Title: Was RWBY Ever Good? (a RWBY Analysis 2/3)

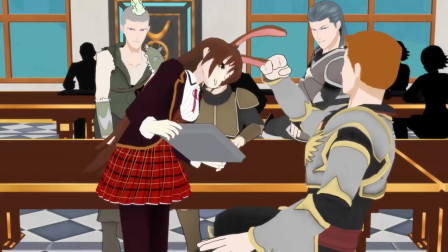Well, clearly you haven't met a real-life bully in an uncaring school system.
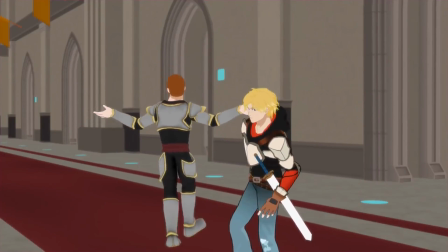Yes, you could argue that Beacon should care more about the mental well-being of its students and try to stop such behavior,
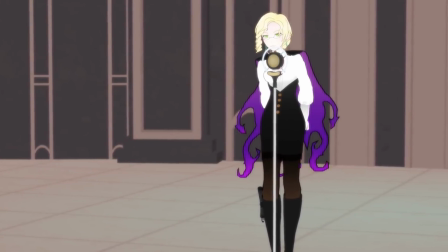but it's also stated early on that Beacon is meant to foster independence and self-betterment.
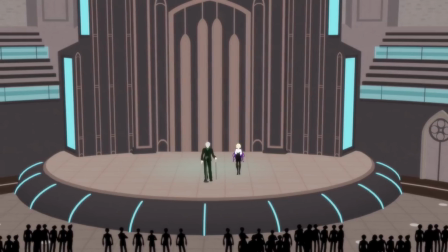As Ozpin says in Episode 3, after leveling with the new students on how they should cast away their idealized vision of this school,
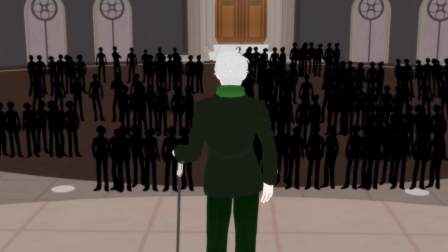he plainly states that it is up to them to take the first step.
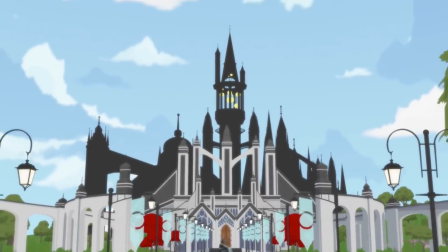Beacon is not some happy world of sunshine and rainbows where the teachers are super invested in the well-being of their students.
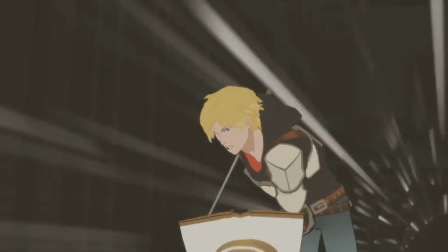This is an elite institution for training huntsmen and huntresses.
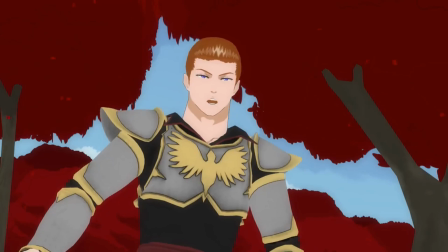If you can't even stand up to a bully, then what hope do you have against the Grimm?
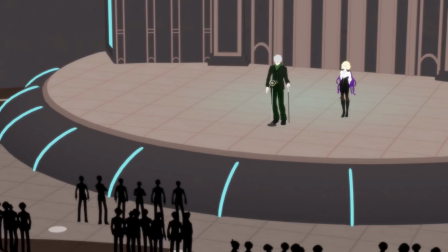I'm not saying that Beacon is right for maintaining this mindset, but that is the mindset that appears to be present here.
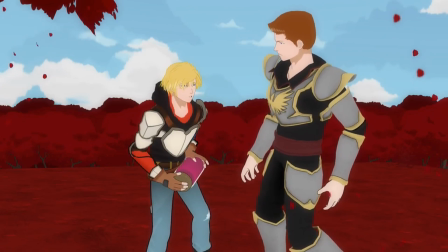Okay, but what about the scene where Jaune is about to throw the sap at Pyrrha so Carden can release the rapier wasps on her?
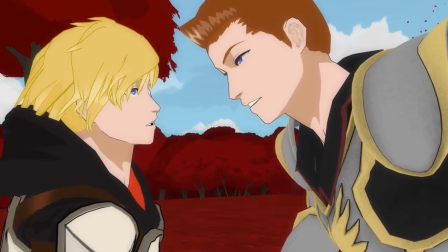That seems pretty awful, right? Again, you have to be cognizant of the emotions at play here and the personalities of the characters.
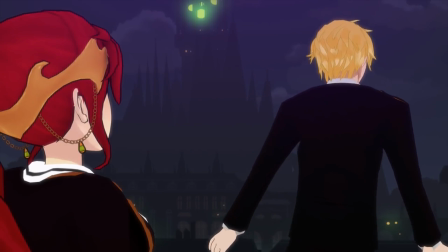Jaune cheated his way into Beacon using fake transcripts.
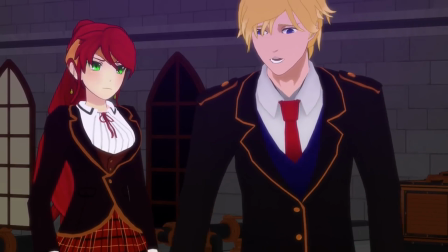That doesn't exactly invoke an image of honor or loyalty, despite the historical figure he's named after.
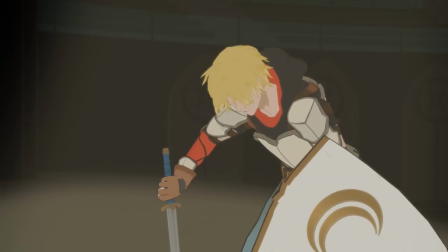Jaune is a loser who is desperate to prove that he isn't by playing huntsman with the big kids.
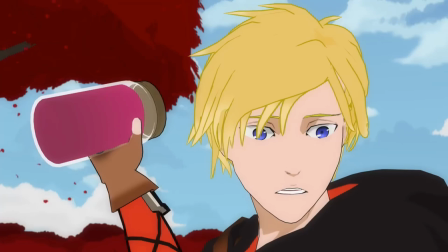This is the moment where he has to decide if he's going to continue his cowardly way of succeeding, or if he's going to straighten up and fly right.
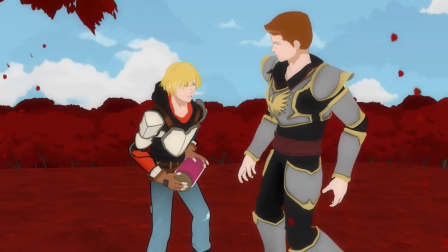Obviously, he was never going to do the former, but that's what this entire arc was about.
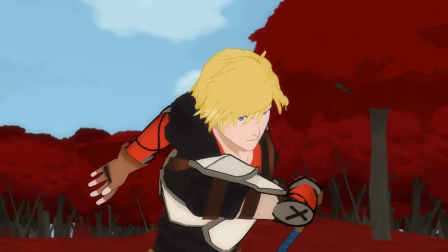Jean was not a great guy, but eventually he found his way and got over the parts of his personality that were holding him back.
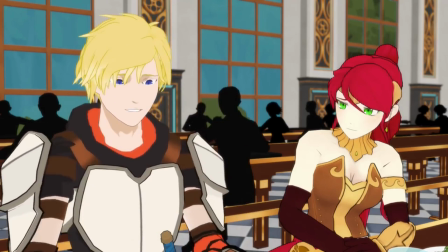Again, this isn't exactly one of the best character arcs of the series, but it does get much more hate than it deserves.
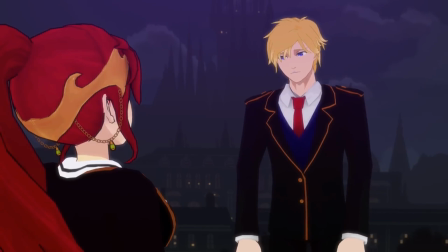And, more importantly, it stays true to the early RWBY formula of focusing on a single main idea with a single resolution,
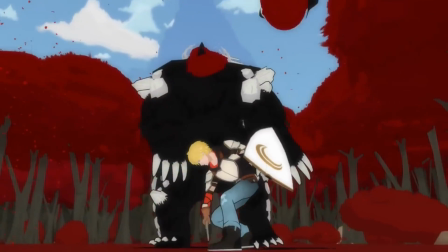thus making its message and intent clear to those who see it. As for why this arc was so poorly received upon release,
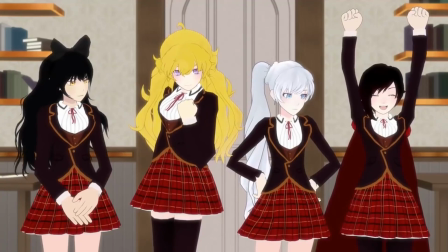it might be due to how the series had been so extremely upbeat up to that point and then took an entire
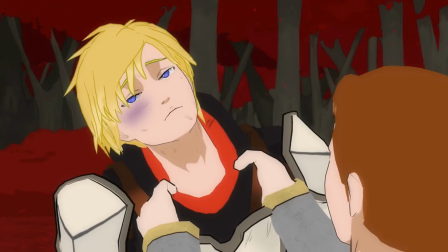month of broadcast to cover a relatively depressing arc with one of the show's weakest antagonists.
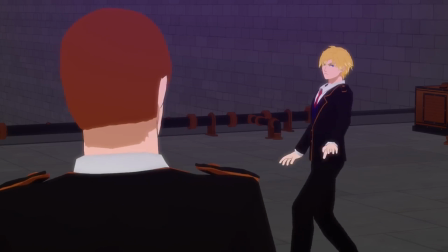Honestly, I'm not sure, but what I do know is that it has greatly appreciated in value upon rewatch as a strong
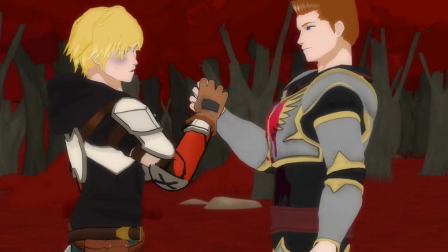example of RWBY's more interesting take on character development despite its simplicity.
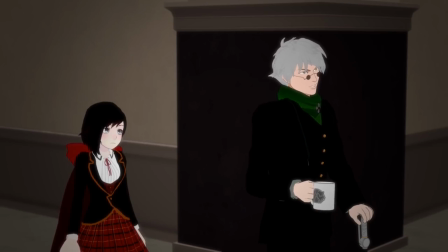Aside from characterization, having a less complex plot means that they can shove in as many cool ideas into that empty space as possible.
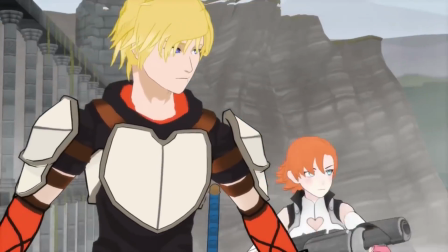And with RWBY, this is usually done on the visual end. Which brings us to...
Whoa, did you see that? How would I have missed that?
I'm just gonna come out and say it, animation was never an issue for this series.
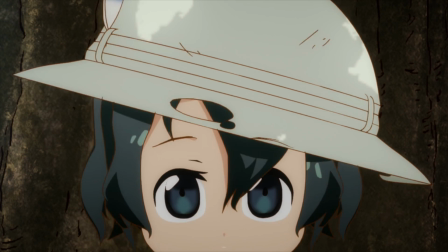Perhaps my perception has been colored by a post-Kimono Friends environment,
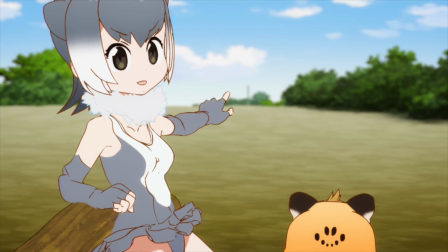but I think most of us can agree that a show with bad animation doesn't make it unwatchable.
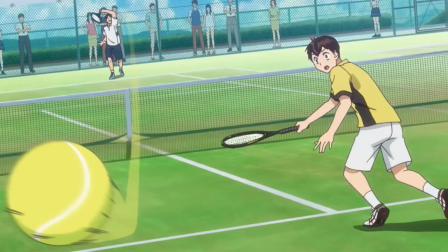Even outside of full CG series, bad animation has never stopped a show from becoming well-loved.
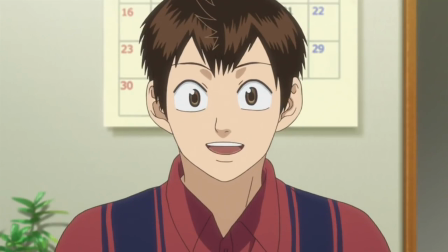I personally haven't seen it myself, but I can't count how many times I've seen someone recommend Baby Steps as a fantastic
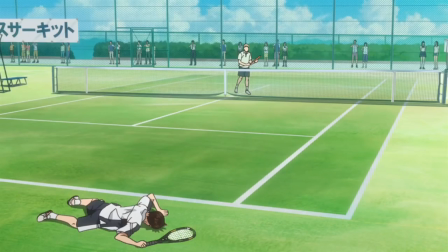sports anime while also acknowledging its animation shortcomings.
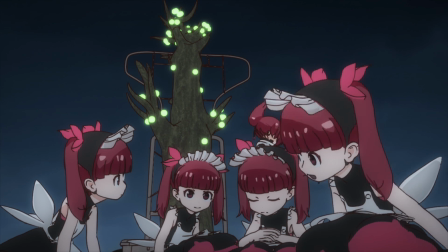However, I do think there is an important discussion to be had about full CG animated shows, especially those with an anime aesthetic.
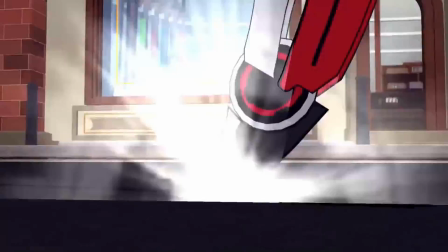To me, the most important factor in creating a full CG series is lots and lots of strong stylistic flourishes.
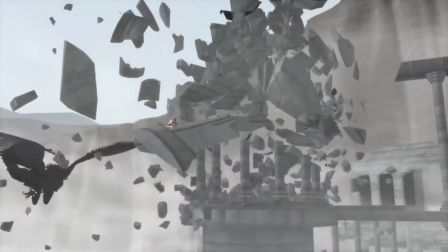Obviously, this is important for any animated series,
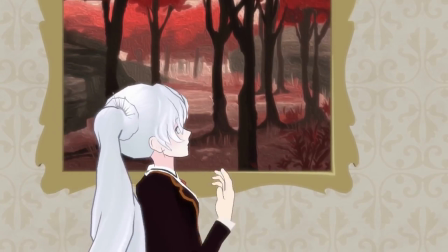but I find it especially important for CG ones because they are making a closer attempt at replicating real life.